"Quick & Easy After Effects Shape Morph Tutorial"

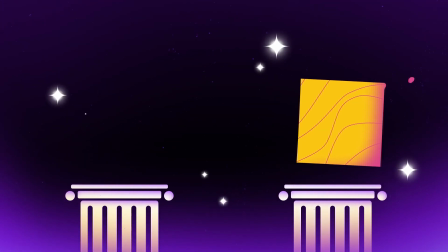0:00 In this video, I'm going to show you my method to quickly morph between any two shapes, quickly and easily.
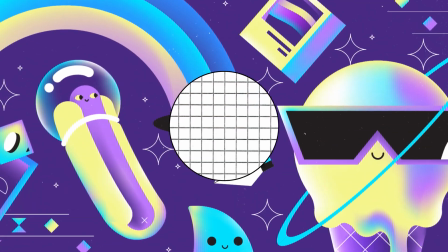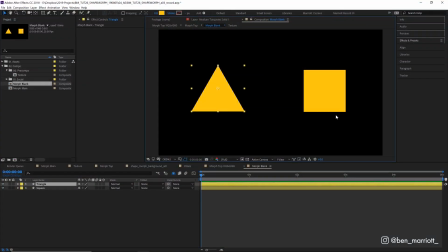0:12 So we want this triangle to morph into that square. The method I'm going to show you is super versatile. It will work on any shapes and you can apply lots of the principles to a bunch of non-shape morphing scenarios. First, let's open up our position property on our triangle, keyframe its current position, and a few frames later, move it over to where our square is.
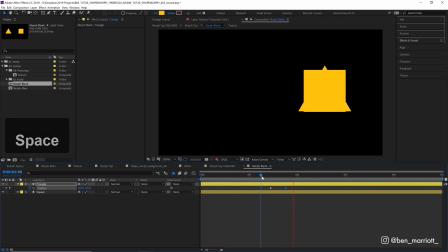0:32 Now, the key to a good transition is anticipation.
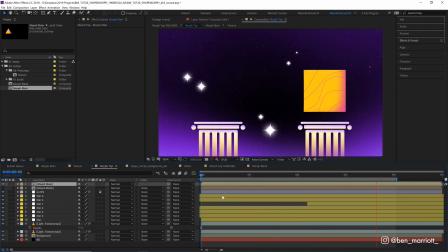0:36 Anticipation is the movement that happens before our main movement that builds up energy and lets the viewer know, hey, look, get your eyeballs over here, something is about to happen.
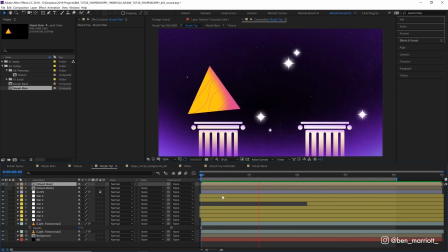0:44 Adding anticipation is one of the biggest things you can do to improve your animation. For anticipation here, our triangle is going to move very slightly to the left before it morphs across the screen to the right.
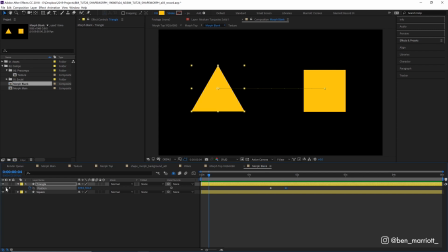0:54 So let's add another keyframe position closer to the start, and then another one about the same distance after, because we're going to make our shape overshoot as well, where it goes a little further than it needs to and then settles back down into position. On our second keyframe, let's nudge our position a touch to the left. And on our third keyframe, a touch to the right, just using our arrow keys.
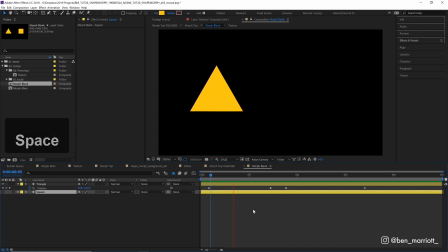1:14 And let's hide our square as well, we don't need to see that for now. Now the triangle moves over to the left slowly, zooms over to the right, and comes back a little to rest.
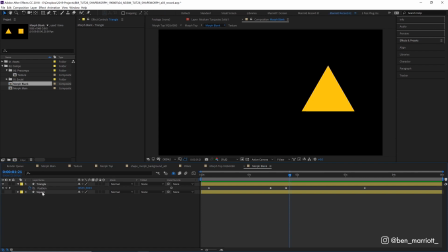1:21 To make that all feel smooth and natural, let's add some easing. First, I'm going to right click on its position and click Separate Dimensions. Because we're only animating its X position, any Y axis information is just going to get in our way.
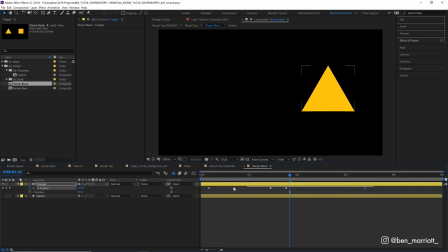1:33 So let's delete those Y position keyframes. Now let's select our X position keyframes and jump into our graph editor by clicking over here.
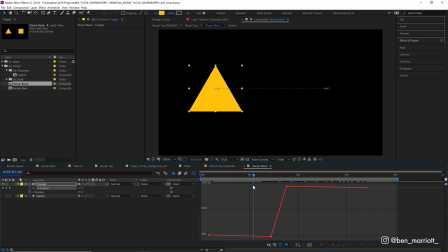1:41 This is a representation of our X position over time. It goes to the left, goes to the right very fast, and then comes back left again.
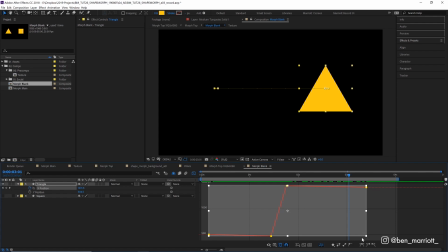1:49 Let's select all of those keyframes and click the Easy Ease button down here to ease that motion and get some bezier handles. Here's what that looks like. And now we're going to adjust these so that the ease in and the ease out are really gradual. So let's pull out the beginning and end handles as long as we can.
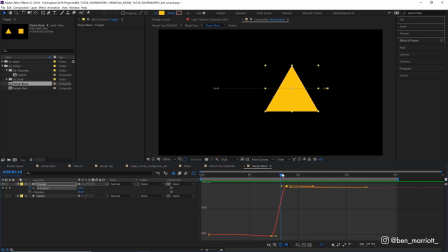2:11 There, that's looking better. Now let's make this main movement a little quicker and more explosive.
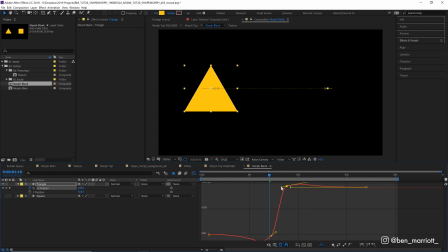2:16 We can do that by facing these handles towards each other and making this curve a little bit steeper. But we don't want these edges to be that long, so let's bring those down a touch.
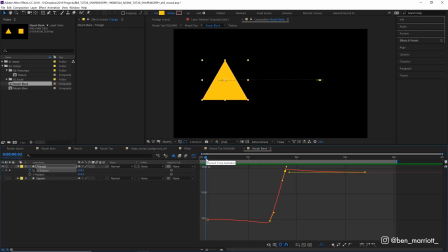2:24 Now let's take a look. Good, we're almost there. I'm going to tinker around with these for a few minutes to get that feeling a touch more natural. Because the better this motion is, the better the whole effect is going to be.
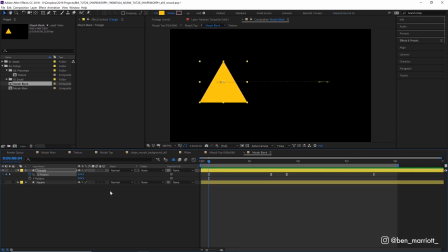2:44 There we are. I'm also going to add some rotation to exaggerate that motion. I'll place some rotation keyframes in the same areas as our position keyframes.
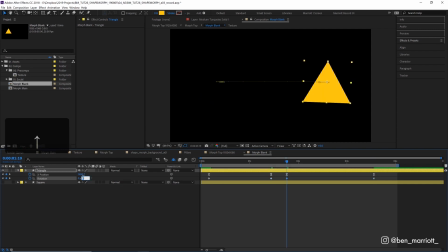2:53 Turn the second one a bit to the left, the third one a bit to the right, then go into the graph editor and make a similar curve to our position keyframes.
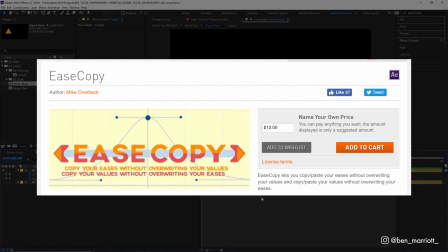3:06 If you haven't installed, the free plugin EaseCopy is very handy for copying ease values.
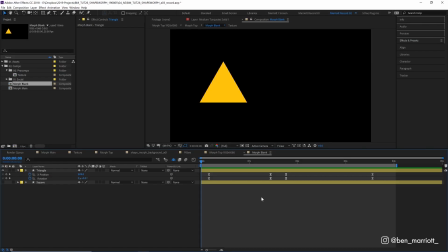3:10 Now here's our animation. It's looking good, but there's no shape morphing, nowhere to be seen, so let's fix that.
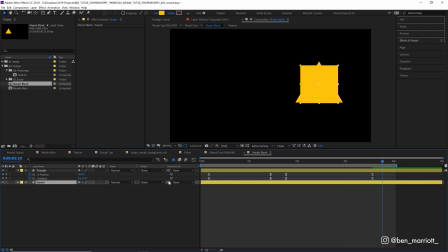3:20 At the end of this animation, let's make our square visible, and then parent it to our triangle by using the pick whip here, and selecting the triangle.
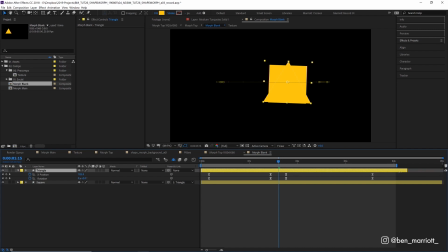3:27 Now they are both attached. And let's drag the end of the triangle layer to the middle here, where the animation is at its fastest. And let's trim the start of our square to the same point as well. So now our shape switches in between these two frames.
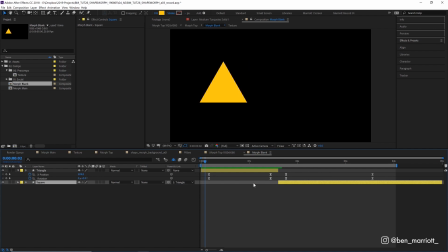3:40 Let's take a look.
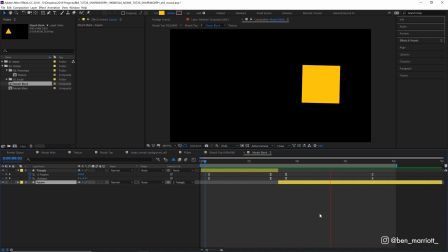3:44 For a lot of scenarios, this is all you need. The anticipation and smooth easing make it so you barely even see the cut. But because all animators are show-offs and want everyone to know we morphed a shape like a big damn animation hero, we're going to draw their attention to it with some shape path animation. Let's search for our path property over here in the timeline.
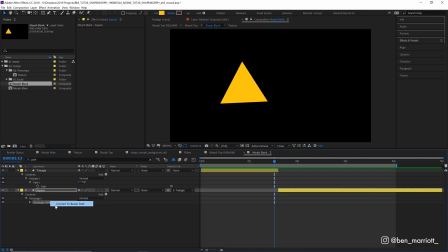4:03 And I want to select both their paths and right-click Convert to Bezier Path so they're both editable.
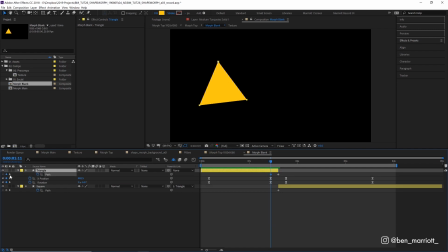4:08 Let's add keyframes to both of those paths. Let's add an extra keyframe at the beginning of this big movement on the triangle, and one at the end of that big movement for the square. And we're going to focus on the cutting point between the shapes here. Let's zoom in a touch. For the triangle, I'm going to select our pen tool from up here.
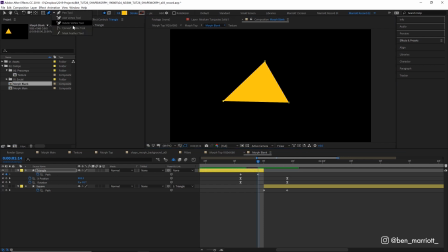4:24 I'm going to move back this vertex here. And with our Convert to Vertex tool from up here in the toolbar, I'm going to drag it out over that vertex to create a rounder shape. And I'm also going to round the other corners too slightly.
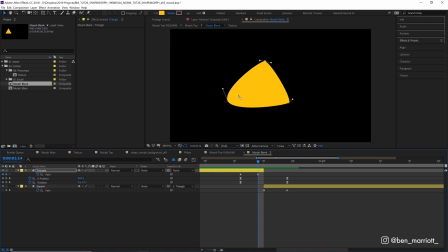4:39 Here, I want it to look like the back of this triangle is moving a bit slower and leaving a trail behind it. I'm going to easy ease that first keyframe with F9 on my keyboard. Let's take a look. There. Not bad.
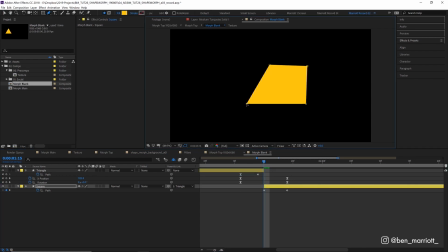4:50 Now let's adjust the path of the square to make a similar shape. Now that's a shape morph if ever I've seen one.
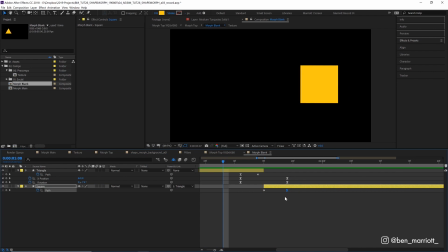4:58 But let's add some extra elements and secondary motion to really impress those strangers on the internet and hope to scrape together some self-validation. We can add another keyframe to our square path here and then adjust this square path keyframe.
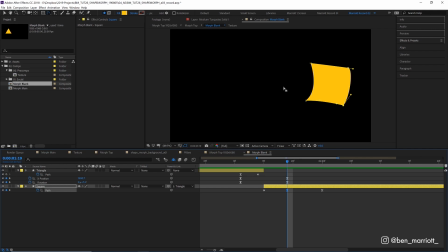5:15 So it looks like that trailing section of the shape has caught up and is deforming the square inwards. There we go.
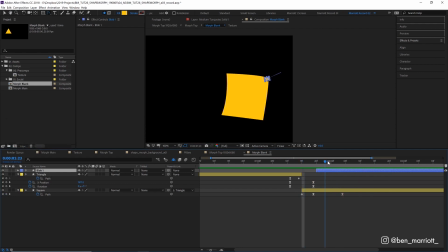5:21 And let's add this blob that flies off from our square because it's just got too much momentum for us to handle.
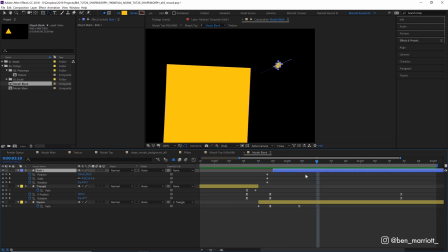5:26 This is just a shape layer, and I've got a few keyframes adjusting its position, rotation, and scale, appearing when our square is at its furthest point to the right. For this second blob section here that's attached to the square, which I've called blob 2, I drew the shape on a separate shape layer and keyframed its path property. Each frame is touching blob 1, and then eased into a flat edge, going back into the square.
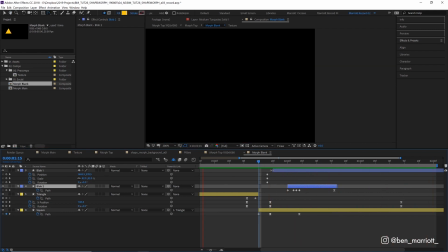5:48 Sometimes it's faster to just draw a shape for 4 or 5 frames instead of some tricky After Effects morphing hack.
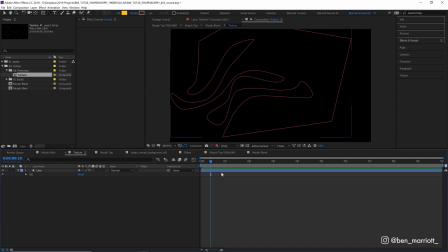5:55 Then I've also added this squiggly texture, which is just a comp with this shape inside with no fill and then a pink stroke.
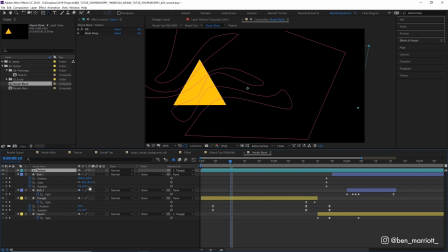6:01 I just parented that to my triangle and then selected Preserve Underlying Transparency over here. So it's only visible on already visible areas underneath, which is our Mighty Morphin shape.
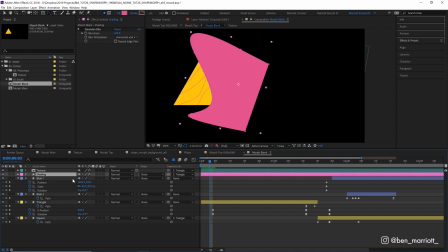6:11 Last of all is this shading layer, which is just a pink shape that I've added a Gaussian blur to, parented to my triangle,
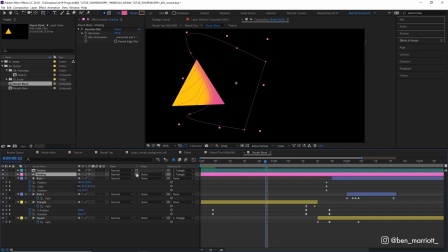6:18 and then also added Preserve Underlying Transparency as well, so that it as well is also confined to our existing shape layers.
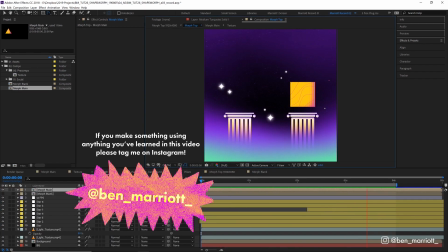6:25 Then I've added this whole comp to a dramatic space background, because this is just the type of stuff that happens all the time in space. I've made a short playlist of some related videos that I think you'll enjoy if you've made it this far. I'll see you in the next video, and please consider subscribing if you'd like more of these videos every week.